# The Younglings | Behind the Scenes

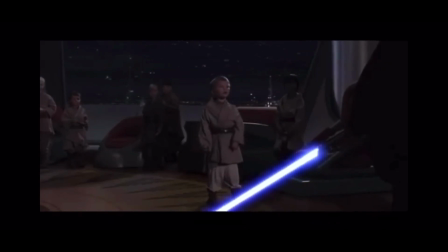249s
So this is one of them. And then he walks in, and it's all pretty much Skywalker.
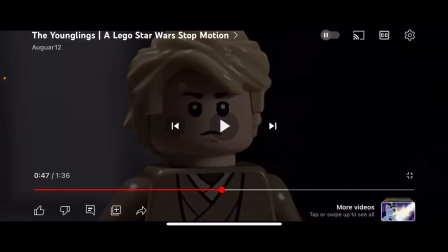256s
It's not exactly the same, but it gets the point across of it being the same thing.
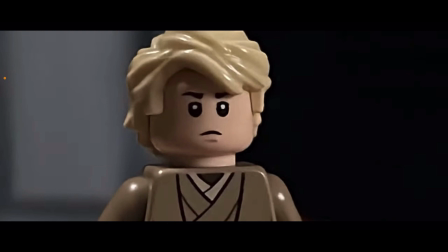262s Too many of them. What are we going to do?
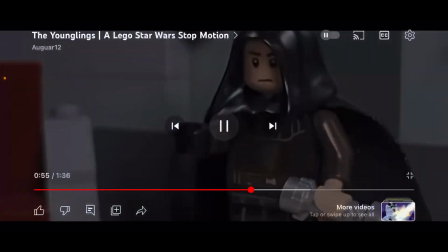270s
Now, for that lightsaber shot where he takes out his lightsaber,
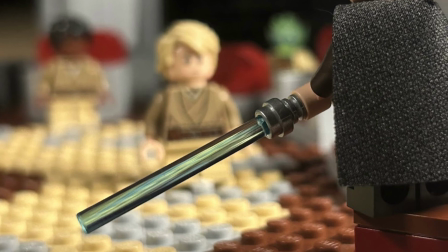275s
he's actually up on some bricks to get him a little bit higher up than the younglings.
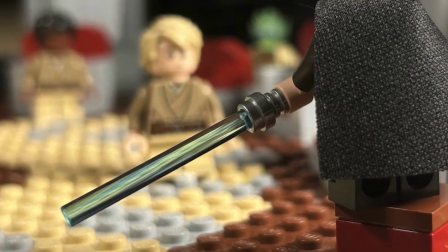280s
That was mainly to get the shot,
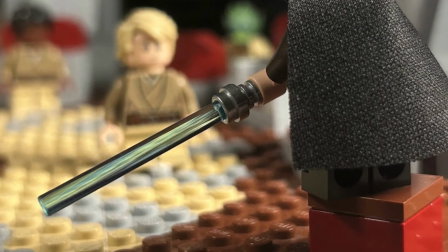282s
but it also makes them look a lot shorter instead of being more or less a similar height if Anakin had been on the ground.
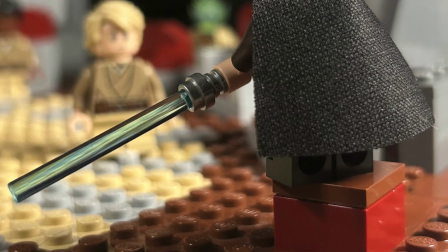291s
But when he's up taller, it makes him look like more of a fully grown adult than the smaller younglings.
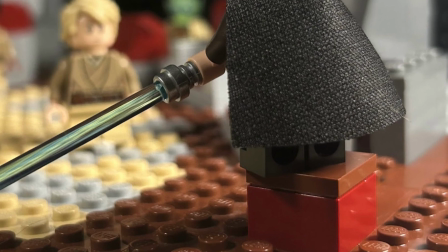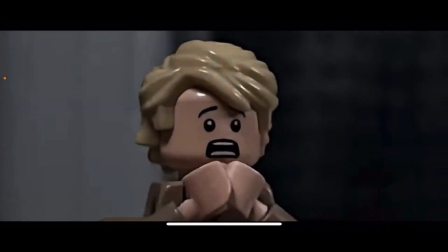301s
So for that shot with the legs are just kind of up on a platform, and I have the lightsaber that falls down.
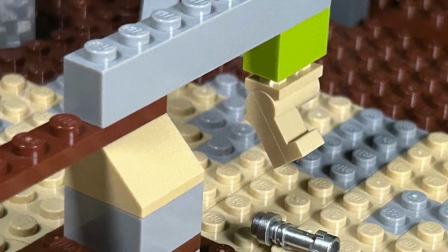308s
It's attached to his legs with more putty, and then just kind of clatters to the ground.
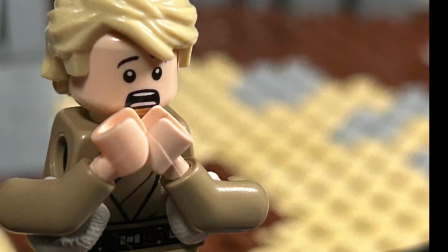312s
And then while he's choking and his arms are kind of going and grabbing his neck, his arms are detached from his body and stuck on with more putty.
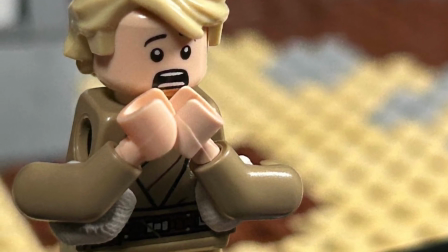321s
A lot of putty in this, like I keep saying. But that just kind of helps get the force choke effects.
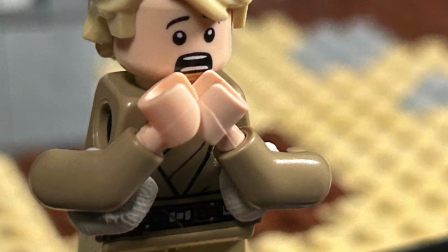328s
Then because you can't do that if the arms are attached to the body. You can't get him to grab around his neck like that.
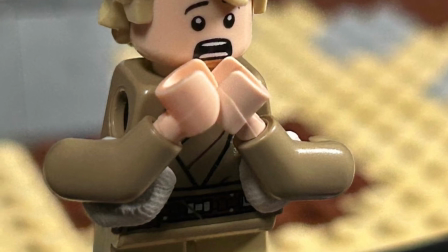334s
So I had to find something else to work, and it works really well.
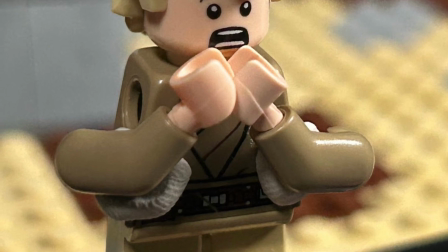339s
Having it like attached to the front and then him grabbing it, I really like how that came out.
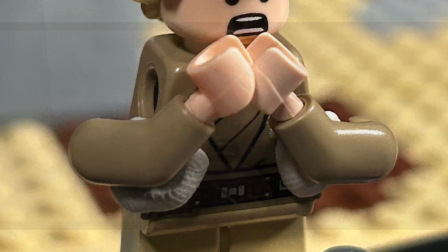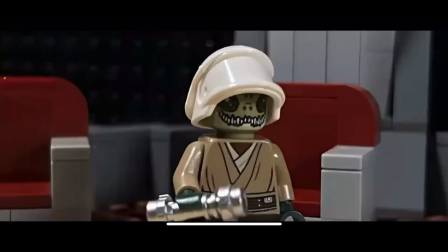350s
So then when his head falls off, like for that first part where it's kind of in the air, that's similar to the legs, how it's like attached from a thing.
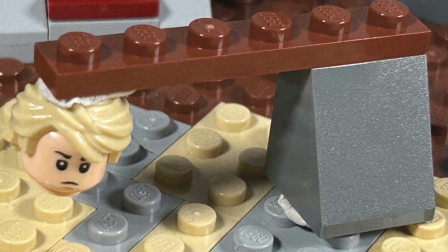358s
And then it falls and clatters to the ground.
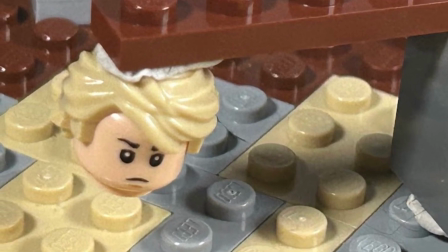361s
And that sound effect of like the head hitting the ground, that was used like a few times in the film. That was more of like a time sync method because this was finished like very, very close to release. I procrastinated a lot, so I needed to use that sound effect a few times. Like when Kiara dies, it's used like twice, and it's used here.
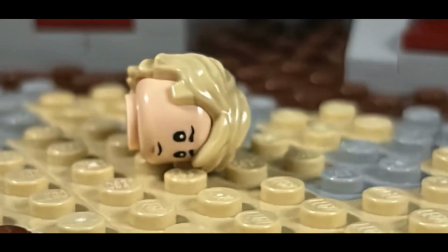383s
And pretty sure it's used like other places too. Like when an arm falls off, there's like two of those.
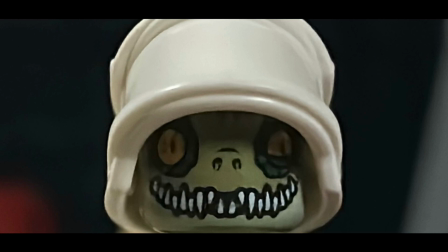388s
But yeah, I got some good mileage out of that.
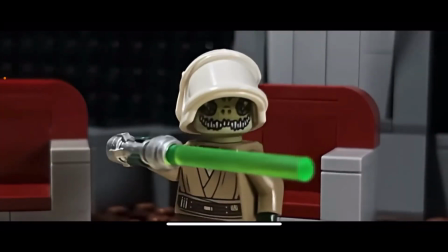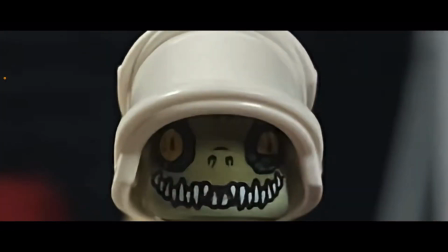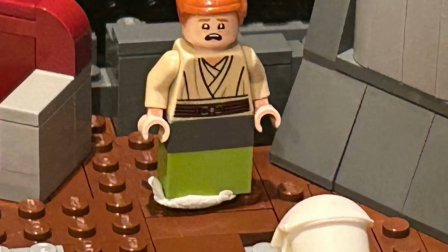401s
So when Croc Kid's head falls off, Crying Child is raised up on some bricks,
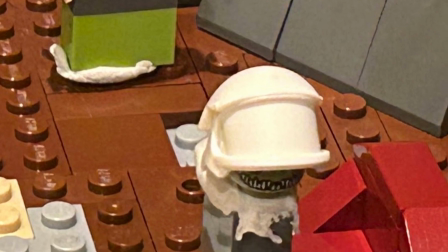407s
and his head is also raised up on some bricks, and that just slides down because it's on top of more putty.
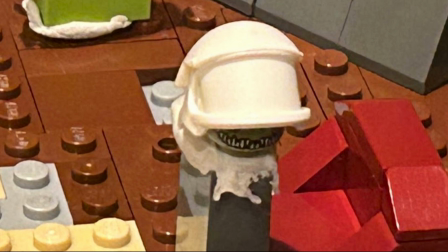416s
Um, so he can fall down and have a smooth animation. And I just kind of that was like a one-off shot. Like I didn't have this in the original scripting, but I kind of set it up and I was like, I can't have this kind of head fall off when he slices it because then you see the neck part where it attaches, and I didn't really like that. So I would say, how about you just see the head and then it falls down?
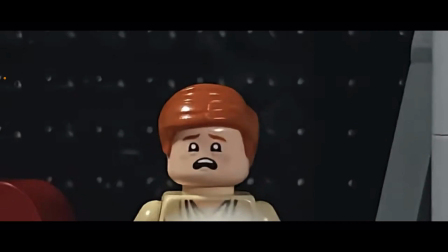441s
What's behind the head? Let's put Crying Child behind the head. So it's kind of like I just kind of set up the shot and did it without scripting, and I really like the shot. This is one of my favorites.
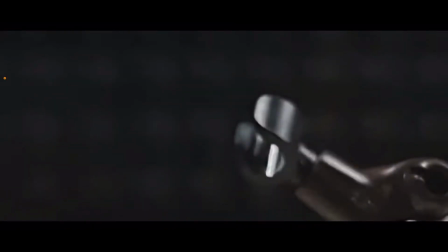455s
All right, and when Anakin cuts off the arm of that kid, the arm was never attached to the body.
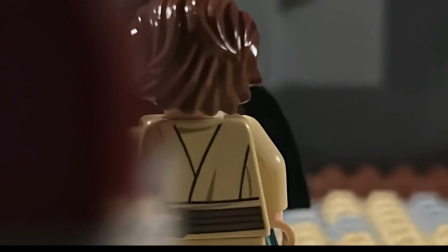461s
I kind of used forced perspective to make it look like that. But the arm is stuck onto the front of the body with more putty.
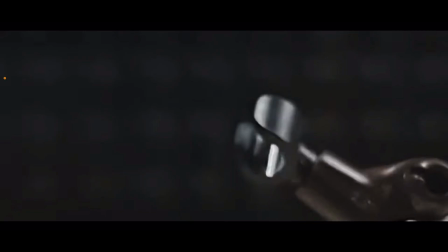468s
And then as he like raised his lightsaber up, I kind of just moved it out, and it looked like it sliced it clean off when it was never attached in the first place. And this arm that you're seeing right now,
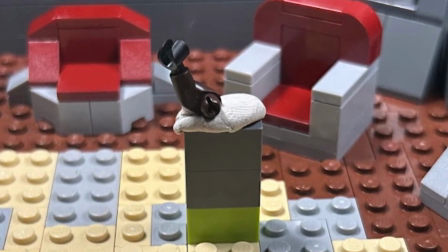480s
that was raised up on some bricks and not attached to a body because you can actually like see like the plug where it goes in,
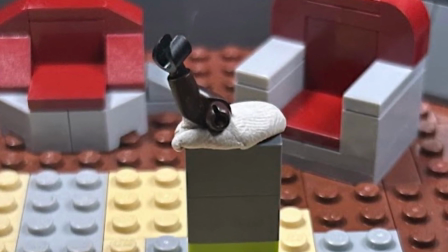487s
and it's stuck on with more putty.
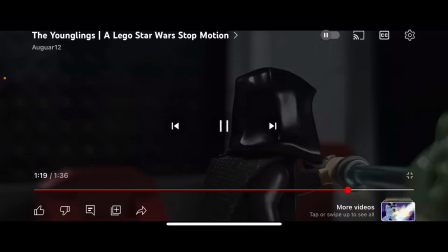494s
And then you saw Thanos there.